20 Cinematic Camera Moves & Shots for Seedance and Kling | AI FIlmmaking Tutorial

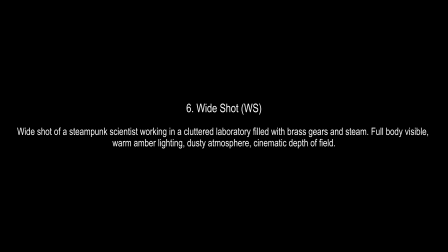248s
Then we have the standard wide shot, which captures the subject's entire body and their immediate surroundings.
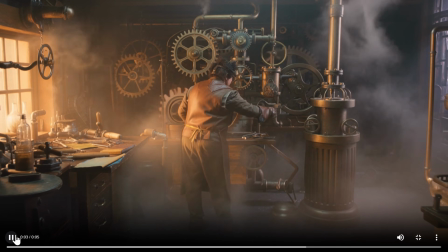254s
And here is our steampunk scientist working in his lab. He's producing probably some kind of whiskey.
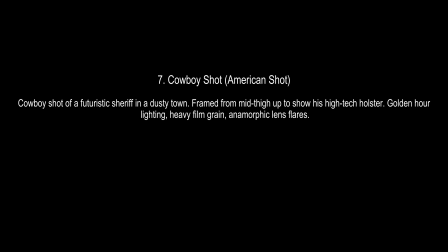263s
Then we have something officially called Cowboy shot or American shot. It is a medium wide shot framed from the mid-thigh up to the head.
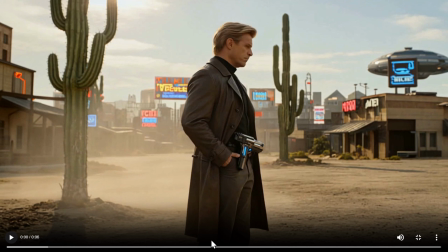271s
So here is our sheriff, and you notice from the thighs up to his head shot.
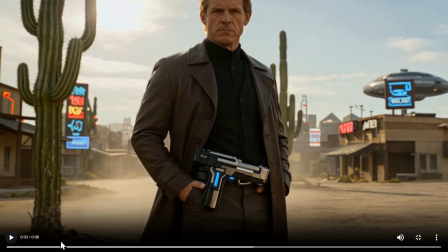280s
And now the shot is coming closer because I didn't specify for camera to not move. You don't need to do that, but if you'd like to have a static shot, you need to specify for camera to not move because AI will sometimes move the camera automatically.
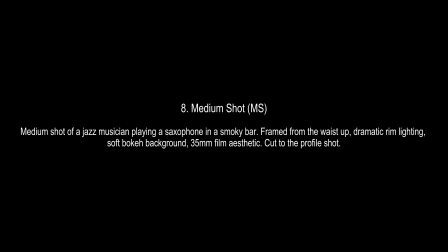293s
And this shot was created in Seedance. And now we have the medium shot, which is very similar, but it is framed from the waist up. And it is one of the most natural way to view a person on the camera. Here I prepare the section of a player.
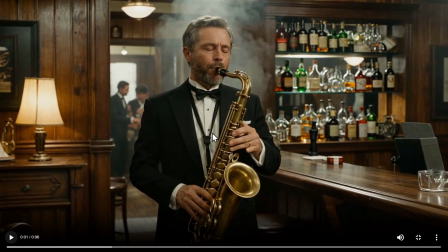305s
And you notice from the waist up, exactly as we told it to.
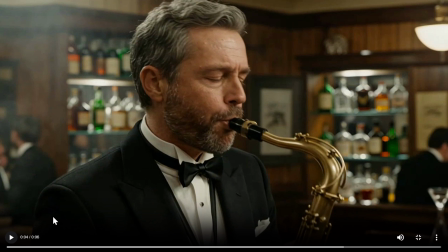313s
And then switching to the profile shot, as it was described in the multi-shot prompt.
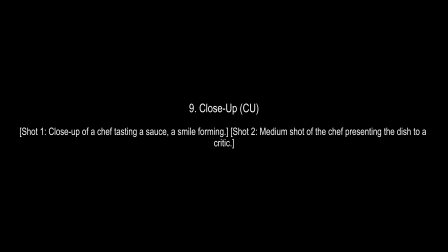318s
And then we have a close-up shot, which focuses almost entirely on the subject's face.
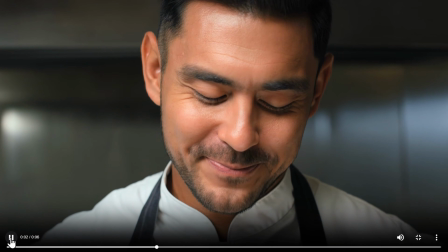323s
So here is our chef, first close-up, and then transitioning to the wide shot.
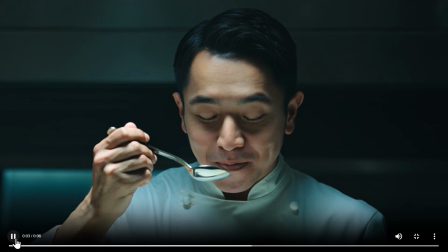330s
Similar example, close-up, and then a wide shot.
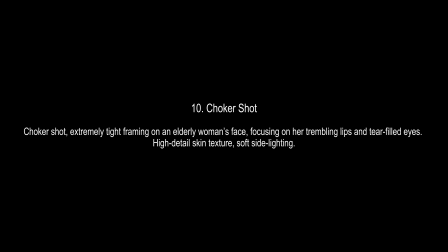334s
And yeah, we also have a shot officially called choker shot, which is basically an ultra-tight frame from just above the eyebrows to just below the mouth.
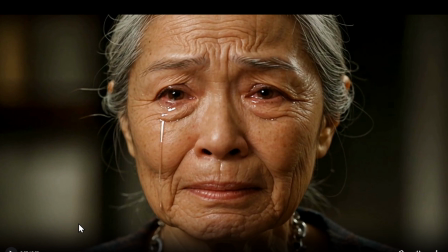343s
It is often used to capture raw emotion like in this lady.
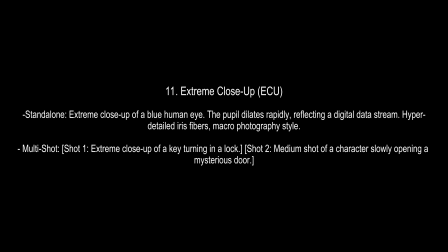351s
Of course, we also have extreme close-up, which zooms in on a specific feature like an eye or a mouth, for example. And here we'll be using both standalone and a multi-shot just to showcase both.
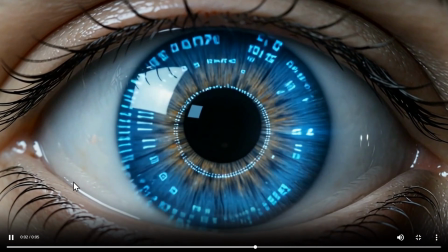363s
Here is our eye. This is standard, nothing new, but used a lot in filmmaking.
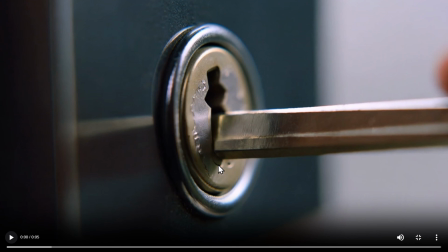369s
So first we have extreme close-up of the key and the lock,
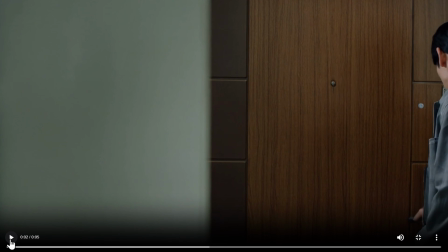373s
and then switching to a medium shot of a man opening a door, of course. Very nice little scene. Then we have a macro shot, which is used to film extreme details of tiny objects like insects, textures, tech, and similar.
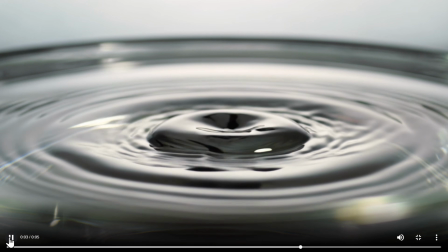387s
Here is the droplet of the ink in the slow motion. Yeah, nothing new here, but I need to mention that kind of shot also.
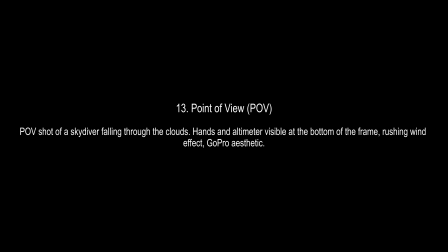396s
Point of view shot is used a lot, and basically here the camera places the eyes of the character, kind of to put the audience directly in the shoes of the protagonist.
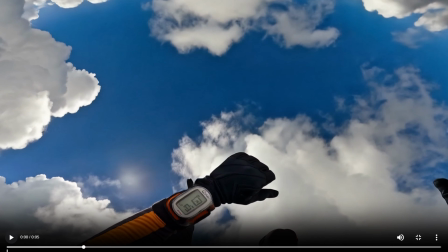405s
Here our protagonist is the parachuter. Then we have the Dutch angle, and I mentioned that one also in my video about 38 camera moves.
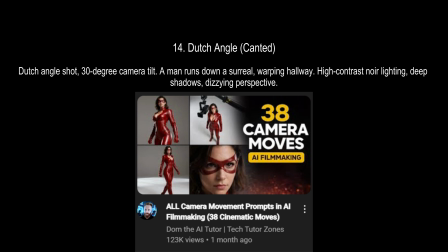417s
And here the camera is tilted on its horizontal axis to create a sense of unease.
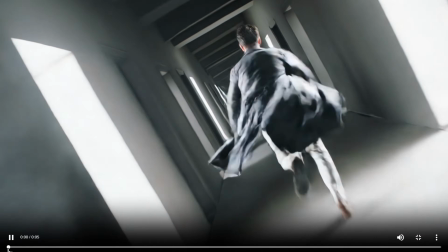421s
So look at the angle and the axis, how it looks like. Now in the other direction.
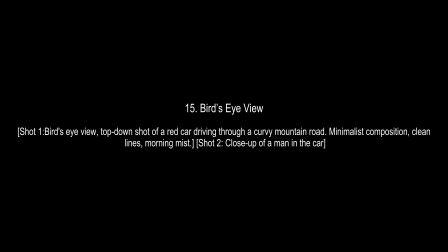430s
It looks kind of a hypnotic, very interesting. Vertigo feeling. Then we have also a bird eyes view, which is shot directly above the subject.
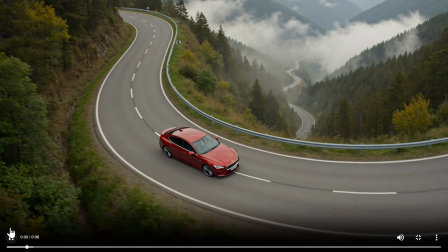438s
And here we also use the multi-shot prompting, so we have the car, bird's eye view,
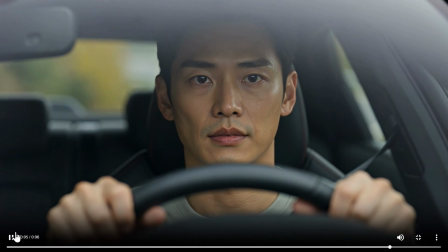442s
switching to the guy calmly driving his, is this BMW?
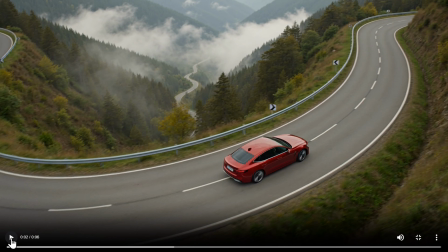447s
I don't know, could be. Let's see. Here it looks like M package.
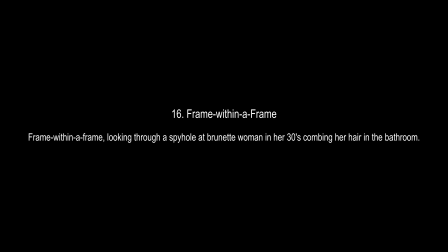453s
We also need to mention something called frame within a frame, and here we are using the environment, doorway, window, or a peephole to frame the subject.
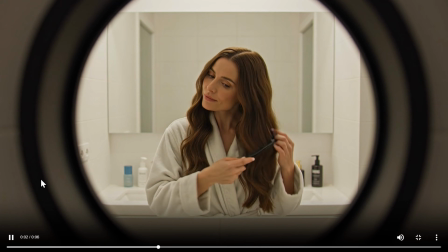461s
Here is our subject gently combing her hair in the toilet, in the bathroom.
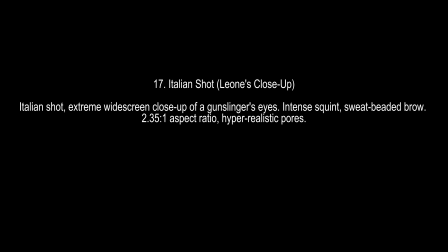466s
Yes, so frame within a frame. You wouldn't believe it, but we also have something called Italian shot or Leone's close-up,
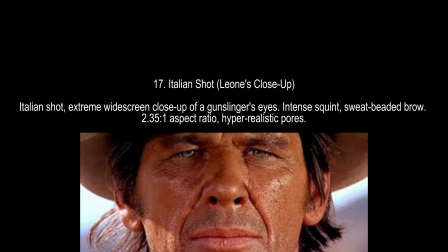474s
basically based on the Sergio Leone's spaghetti westerns, where we have a widescreen extreme close-up focusing only on the eyes.
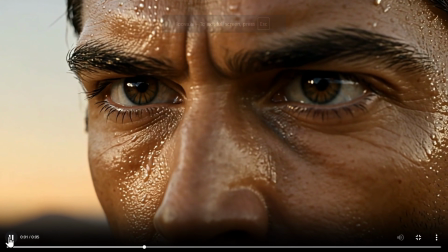482s
For example, like this. Or like this.
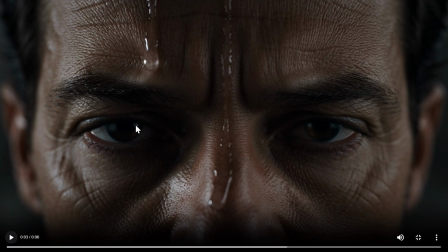489s
A little bit too much sweat, I would say here. But nonetheless.